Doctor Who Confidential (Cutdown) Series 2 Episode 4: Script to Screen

The moment that a scene that I've read on the page suddenly comes to life and moves me emotionally.
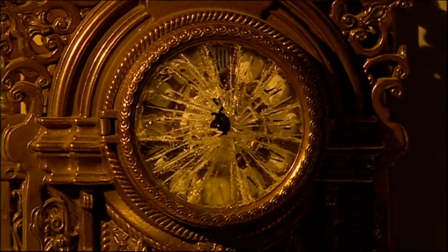When actors breathe life into words in that way, that's really exciting.
Listen to me.
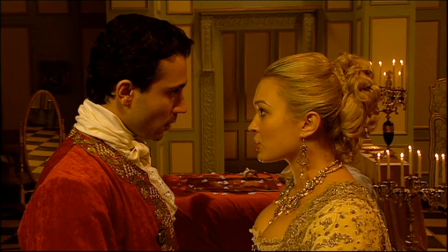There is a man coming to Versailles. He has watched over me my whole life and he will not desert me tonight.
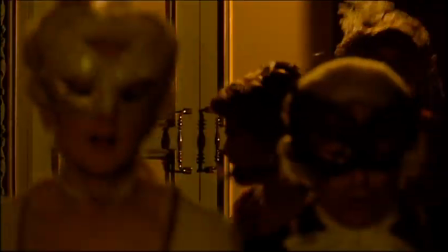The first pages were quite straightforward. It was classic attack, okay, set in the 18th century, but you've got monsters running down a corridor chasing people.
Doctor! Doctor!
I turned to page 2, which was immediately after titles,
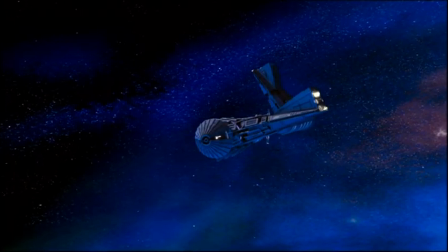and we had gone from Versailles 18th century to a 51st century spaceship.
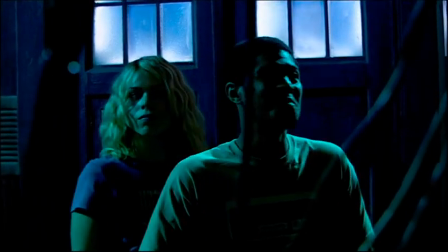It's a spaceship! Brilliant, I got a spaceship on my first go!
At that point, I thought, OK, it's not going to be straightforward in the way I thought. We will build the corridors of Versailles alongside the corridors of the spaceship, so we get the interaction between the two of them.
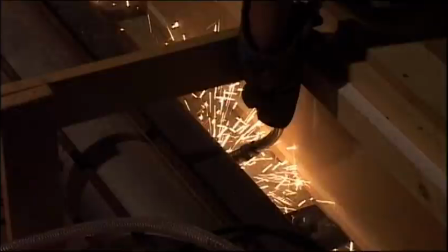And the link between the two worlds is an 18th century fireplace brought to life with some 21st century mechanics.
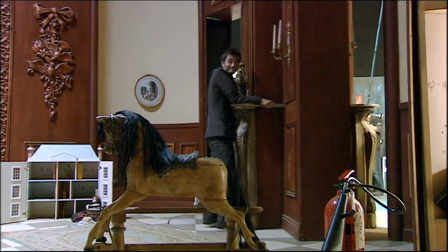The main thing we were trying to do with these two sets is obviously make them as contrasting as possible.
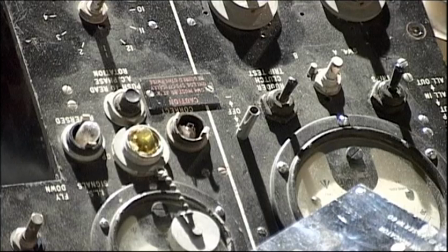Obviously, the spaceship is a utility ship. It's very run down, it's very dirty, there's lots of cables, and it's basically been plundered by the droids.
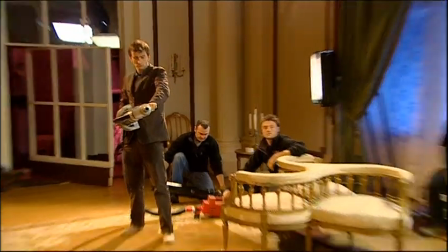And that's set against the plushness of Versailles and the clean lines of Versailles and the colours.
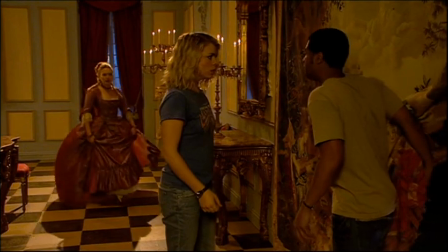Devin, we found it right on my favourite visual moment in The Girl in the Fireplace is when Renette
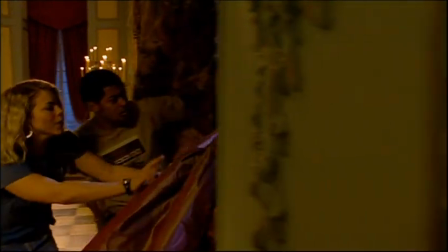dashes from a corridor in Versailles in one shot straight onto the corridor in the spaceship, because it looks magical and impossible. Now, it's not, of course. There's two sets next to each other and she walks through a door, but it seems so extraordinary.
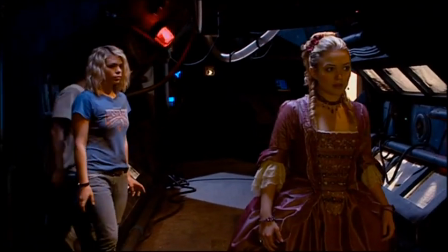When she stands there wearing her beautiful period costume on a set from Alien, it's arresting. It's at that point, I think, when she realises that she's never going to be with him, that it is a fantasy because his world is so alien to her.
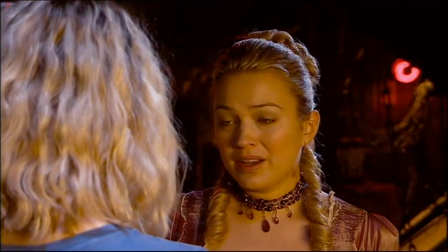You okay? No. I'm very afraid.
It strikes me that one of the things you're trying to do all the time in popular television is give reasons for people not to turn off. Right, you imagine the audience sitting down and thinking, oh, I'll watch 2 minutes and I'll go. And you think, well, if I can just keep eking out the reason to keep watching, I'll maybe get them 45 minutes through the show. So you're playing that game. So at that moment in the show, when we think we've got the hang of what's going on, it's starting to become a bit clearer.
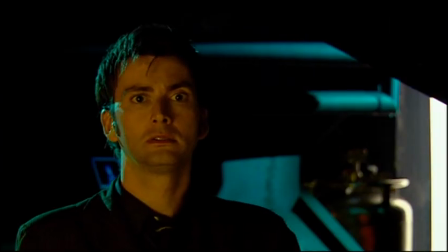He walks in and he's face to face with the horse. The doctor on horseback bursting through a mirror into a ballroom. You said it was easy, Dave.
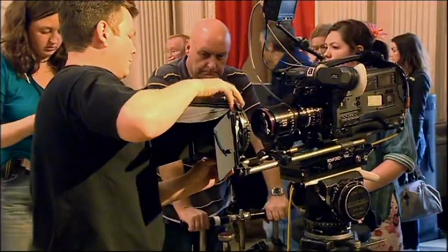This is the kind of climactic scenes in episode 4 where I come through a mirror on a horse, as you do, trot around a bit and save the day again.
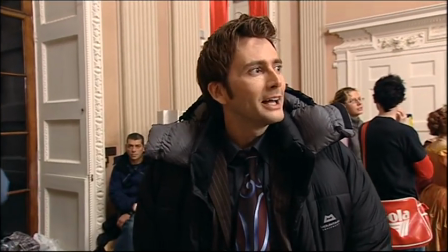You know. So that's what we're doing today.
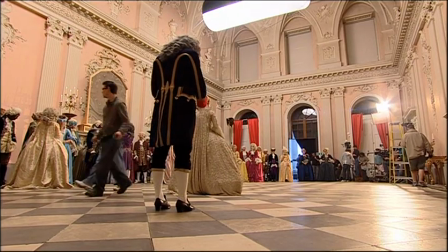It's all fairly extraordinary because it's such a big deal with all this extra crowd and the mirror breaking.
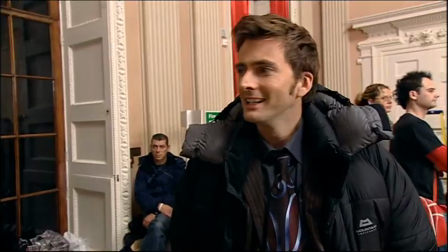Of course, the horse isn't actually here, because the horse isn't allowed in this hall.
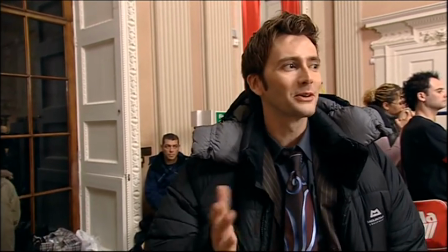So the horse has to be on a different day, and it's all one of those, everything has to be put together piece by piece. It was terribly complicated because we had to shoot elements at
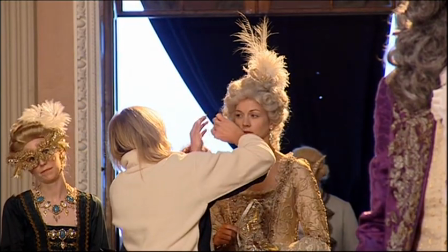Ragley Hall itself with extras reacting to the doctor and the horse. And crash! We had to do a separate shoot of the mirror exploding with blue glass. And then we had to shoot on a third day with David and a horse and a
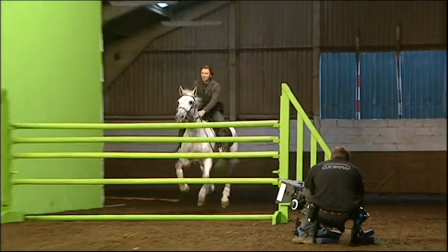stuntman in a paddock that we had to deck out completely in green and turn into a green screen studio. As you can probably imagine, that was terrifically expensive.
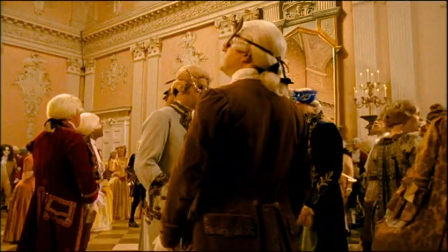All of that said, I do think you're not going to see a horse jump through a mirror into a period ballroom every Saturday night.